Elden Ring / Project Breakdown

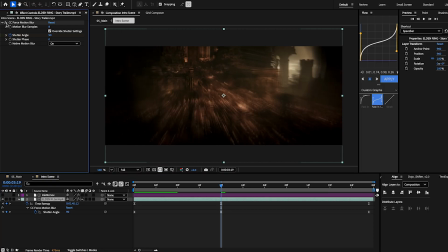[20:20]
There is some forced motion blur to help give it a little bit more of a pull,
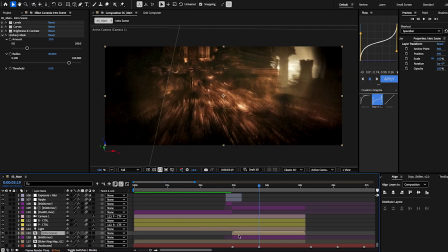[20:27]
if that's the right word for it, I guess. But yeah, so I have at the beat drop right here on the audio layer, I have the intro scene, which is the, you know, again, this clip. It is matted to this ink layer.
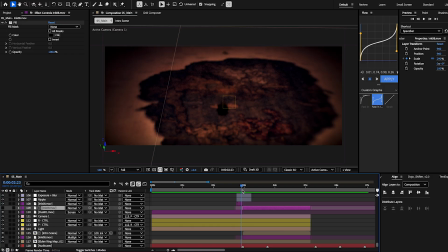[20:48]
So it, boom,
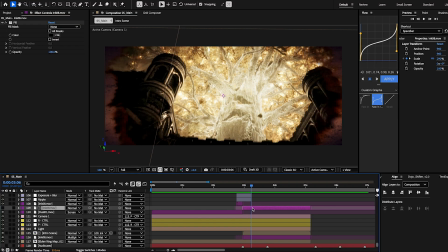[20:53]
the ink drop hits and it starts spreading around the map, doing its thing. The only other thing I have to just add more to it was I duplicated this layer that the intro scene is matted to,
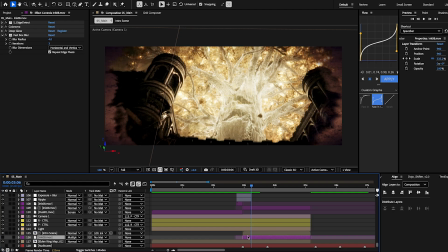[21:09]
and I put it under, stay with me now, I put it under the intro scene to give it more color here, to make it feel a little bit more like a transition.
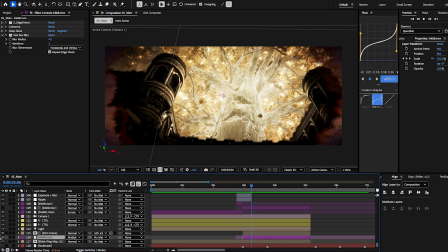[21:22]
I kind of wanted to give it a burn feeling, but that didn't really work, so I just, like, again, kept it. I did as much compositing as I could, not compositing, color correction as I could, or color grading as I could, to help it get this red kind of look.
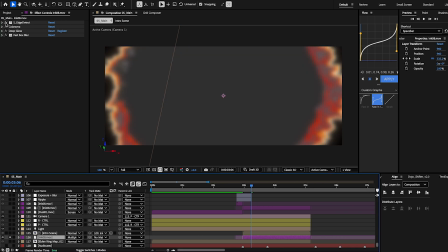[21:42]
And again, the way I got it to look like this was I threw on an edge detect, which is a Sapphire plugin. I have a Colorama effect with the
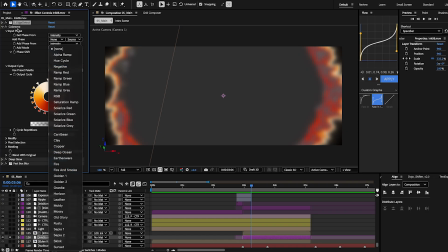[21:58]
fire and smoke preset, and then I have deep glow on it.
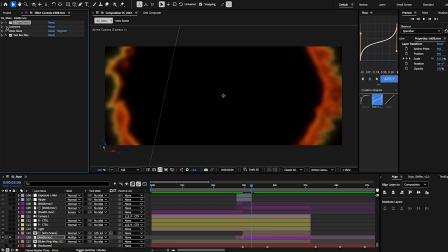[22:05]
This is what it looks like without.
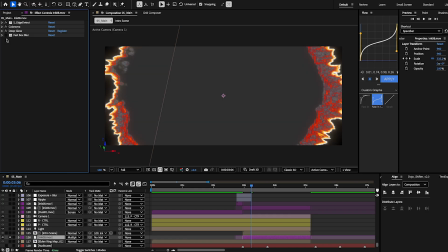[22:10]
So then we added Colorama, deep glow, fast box blur, because these edges are a little rough.
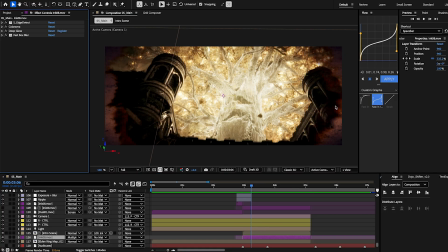[22:21]
So yeah, it's just to help, again, with making it feel like it was burning, which it didn't really work, and it happened so fast you can't really tell.
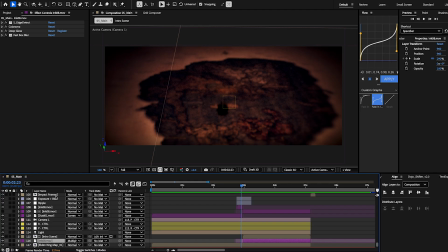[22:29]
The other thing I did to help with this transition is I have an exposure and blur layer right here,
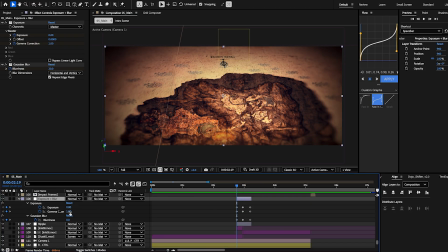[22:37]
keyframed from, yeah, exposures at 0, gammas at 1, base settings for everything. The blurriness on this Gaussian blur is at 0, and then as soon as it hits on this beat,
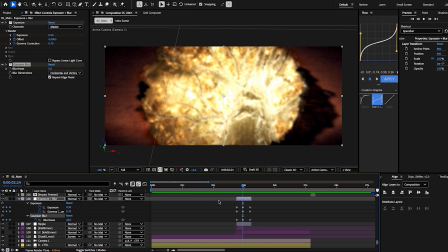[22:49]
the exposure's at 0.5, gamma's at 0.7, and blurriness is at 20, and then it just everything goes back to 0.
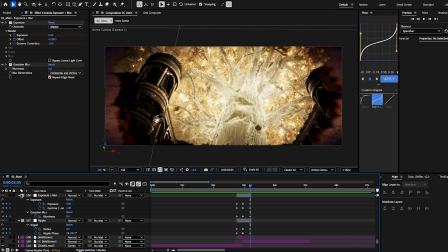[22:57]
The next thing I have is this ripple effect, which, let me turn this blur off and you might be able to see it.
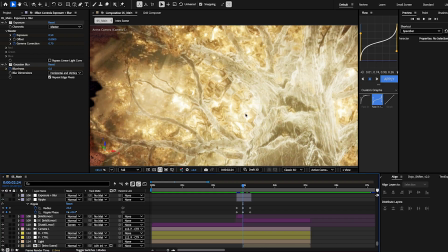[23:05]
It's very subtle. I'll zoom in here. You can kind of see the outlines if I turn it off.
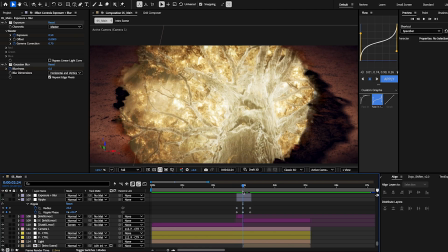[23:12]
But yeah, I wanted to feel like when that ink blot hit, it was like it dropping in water almost and sending out a ripple.
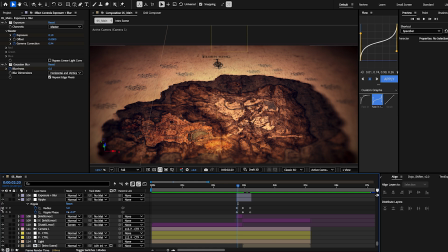[23:20]
And the keyframes here are just like the radius is at 0, the phase is at
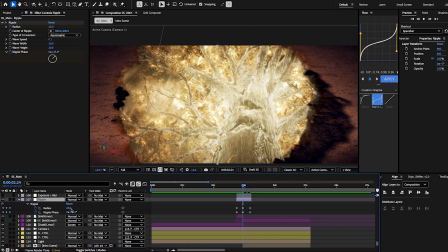[23:30]
the start, or at 0, and then it goes to a radius of 25, the phase is at 45,
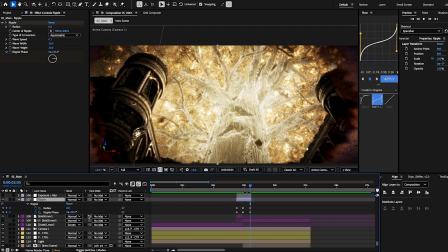[23:37]
and it ends at a phase of 90 and a radius of 0.
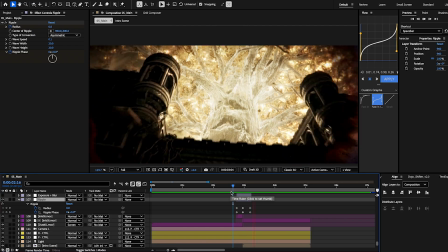[23:41]
So it's just a quick little, can't even really tell, you more so feel it.
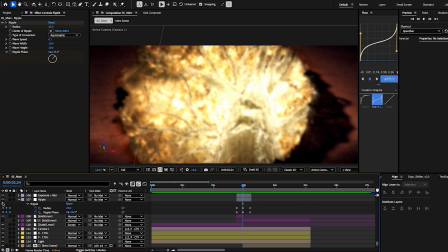[23:47]
Could I have gone without it? Maybe, but I think it worked here. I think it worked. So yeah, this is the main intro sequence. Hopefully I covered everything that you guys needed from this.
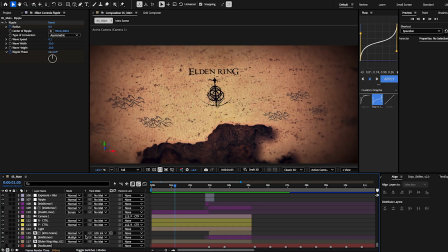[24:01]
I'm trying to think if there's anything else.
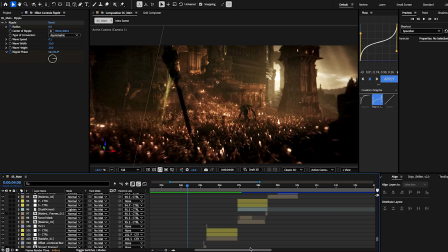[24:06]
No. And then next, you know, like, if you're here, you have a good idea of how,
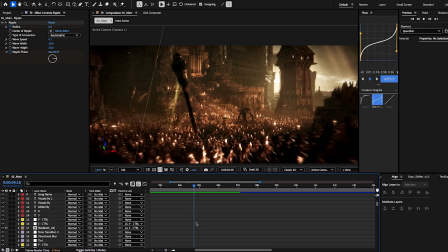[24:13]
I'm assuming, how to time remap and how to even make a flow edit, quote unquote.
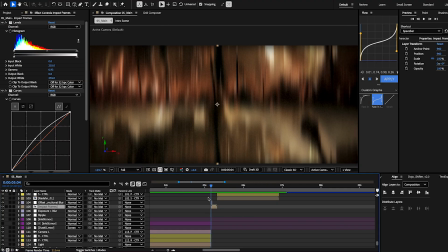[24:21]
But right here, I just have some impact frames. This is an offset and directional blur.